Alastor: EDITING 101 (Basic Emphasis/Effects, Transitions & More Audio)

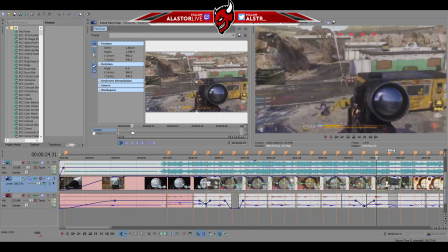York. You're going to have to cut me a break. Okay? So right here, we're going to drag this instead of the first one. And now we're all zoomed in on the end because we don't want it to resolve all the way. Okay? So now, we're going to go 7 frames out. You can tell by reading this, the cursor position down here.
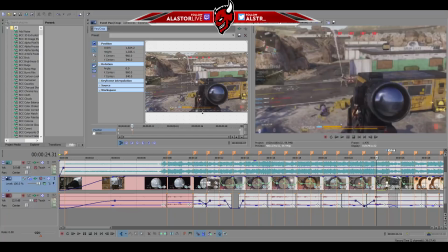And we're going to zoom it in just like that. It's a lot more zoomed in than this one. So it's just going to slowly retract. It's going to slowly retract, but it's not going to retract all the way down to default.
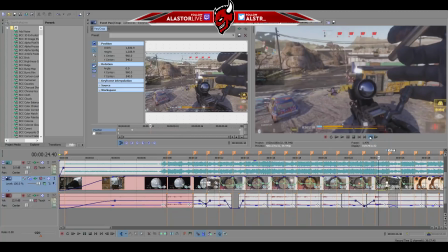And what that does is, on top of the more powerful screen pump than the rest,
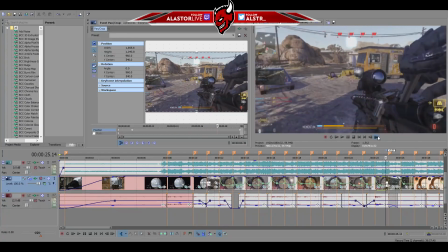the fact that it doesn't resolve all the way, it's just going to give you this feeling where it's like,
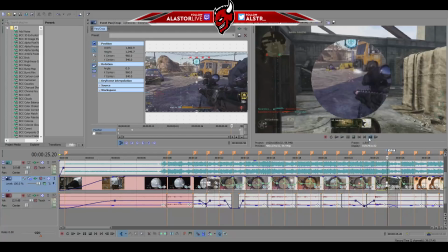okay, well, it's, we're good to go. It's going to give you this feeling where it's the end because it's more powerful. It's so powerful it doesn't resolve back to normal. So that's simple effect right there.
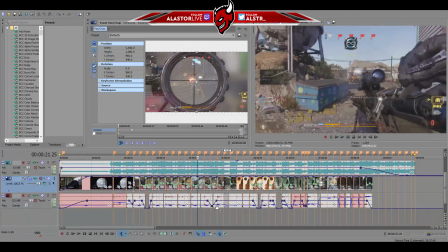So let's watch the whole completed clip.
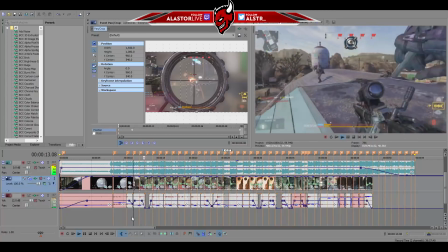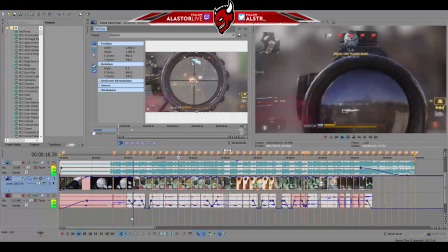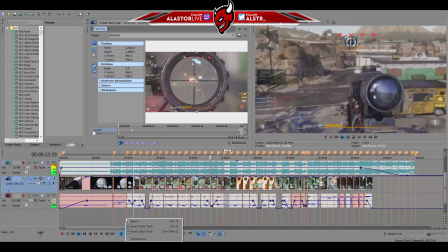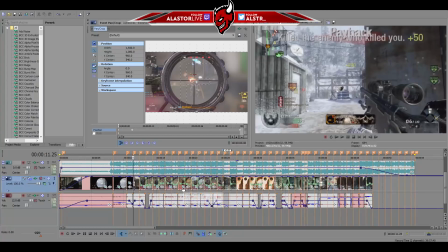So it's hard to tell, it's hard to really appreciate it because it's a W, I know,
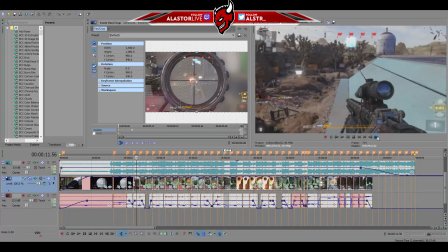and I deliberately chose to use the harder games to edit just so that you guys can see that it's not impossible and it's not even really that hard.
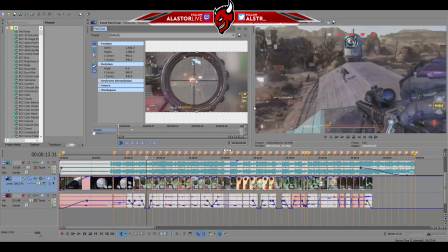It's not much different from any other game. But, the HUD is constantly moving, so if you were staring at the HUD like I was telling you to notice it,
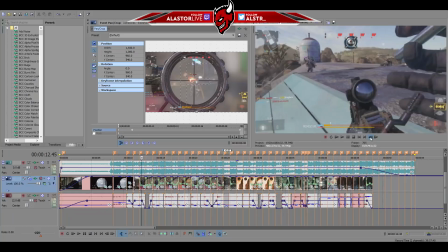you weren't really going to notice it too much because the HUD does constantly sway, but it does feel right, it does feel good.
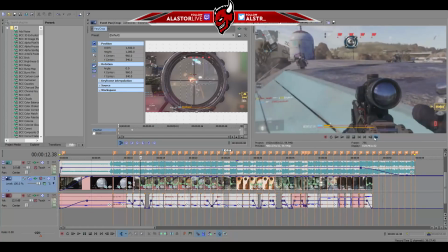The reason we do the screen pumps the way we do is because the shot gives sort of like a beat of its own, like a boom,
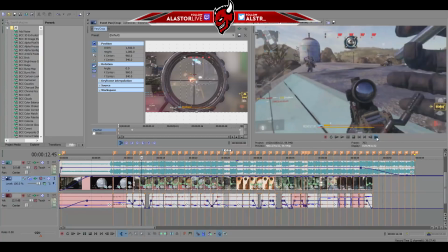and you want the video to be affected by those shots. So that's the reason we did that.
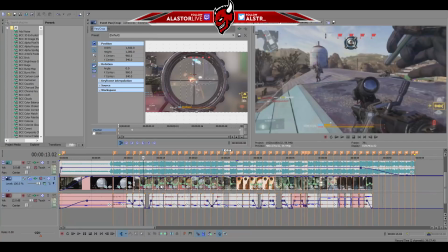I'm not going to go ahead and do the rest of these in the tutorial, or the rest of the clips in the tutorial, because it's just going to be too time consuming and it's pointless. It's just the same thing, rinse, wash, repeat. You judge it yourself, you crop it down yourself, and you can copy paste them and move them around however the hell you may like.
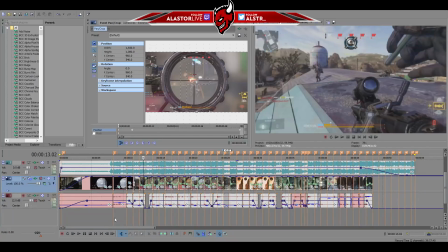Now I'm going to show you one final thing to help you highlight your shots, or however the hell you plan to do it, whatever is important to you in your video, in your clips. I'm going to show you how to do that right here.
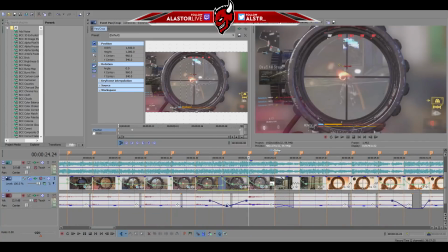We're going to go on here, and we're going to, for the final shot, we want to highlight this shot and make it pop, okay?
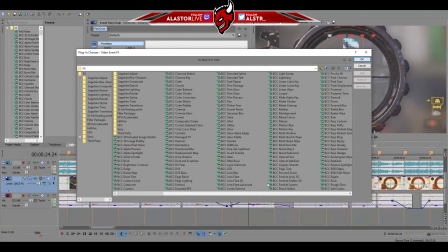So what we're going to do is we're going to add an effect by clicking this button right here next to the pan crop button.
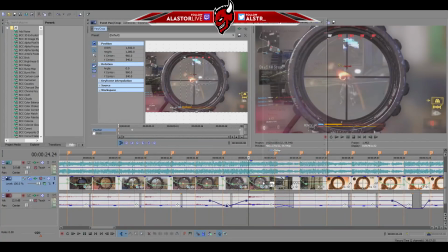Right here it says Event FX, so we're going to click that, or we can right click it and do Video Event Effects.
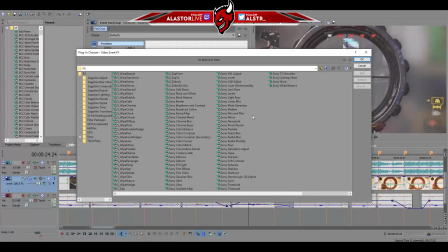So we're going to do that. We're going to go all the way to the end, and we're going to do Color Curves.
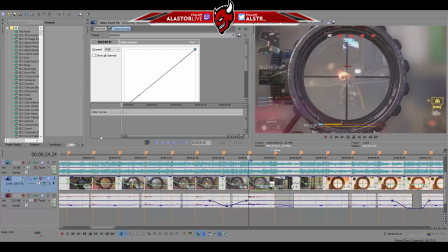This is my best friend. I use this effect literally every clip.
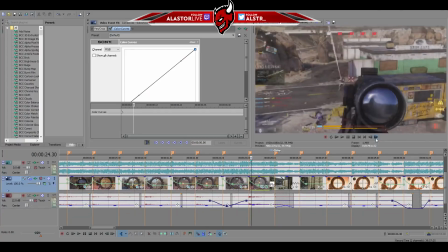So we're going to do this. 1, 2, 3, 4, 5, 6, 7. Keep it timed up with the pan crop,
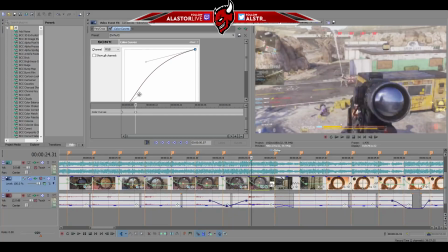and we're literally just going to flare the top to where it doesn't look too bad, and we're going to dip the bottom just to kind of mellow it out,
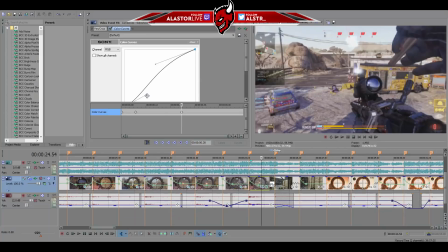and we're kind of just going to resolve it ourselves. You do this based on your own eye, based on the preview window to the right, and if you look at that,
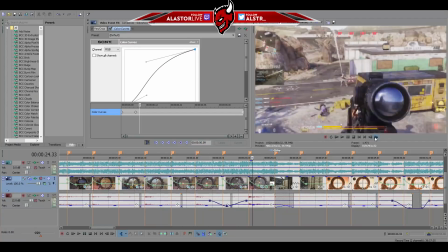there's a nice little color pop going on, and it just gives you this feel.
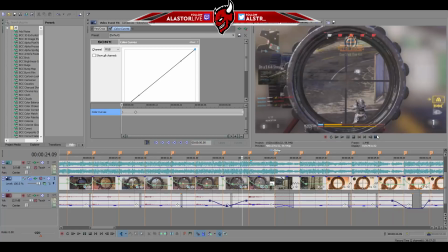It just helps add that extra oomph, and it makes it feel like it's more poppy.
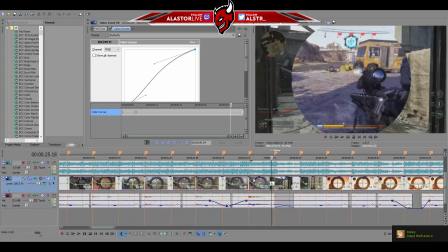You should recognize this shot because it's the last shot. Okay, so that's that, and we can do a little bit more.
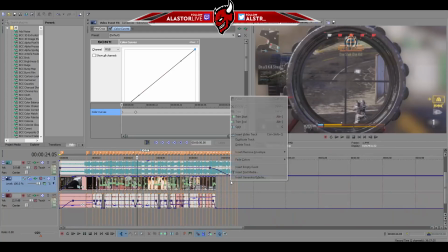So you remember how in the last tutorial I made sure you right-clicked your track and added composite level, right?
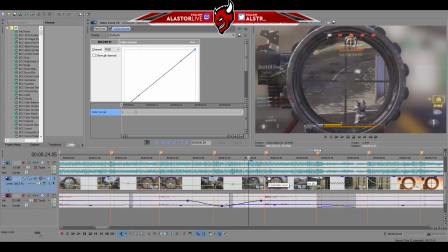Now here's where it comes in handy. On top of the color curves, we can go 3, 4 frames out.
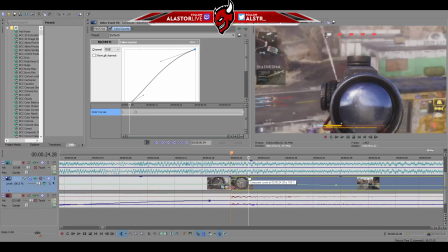1, 2, 3, 4. Okay, we'll go somewhere around here, and we'll add a point on our composite level line at the top, the dark blue line.
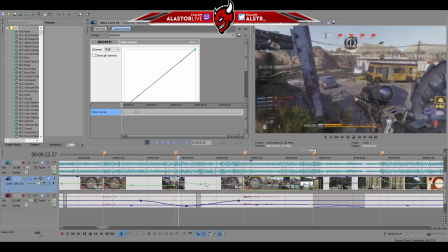We're going to add another one somewhere over here. Doesn't really matter, but it has to be after the last significant beat.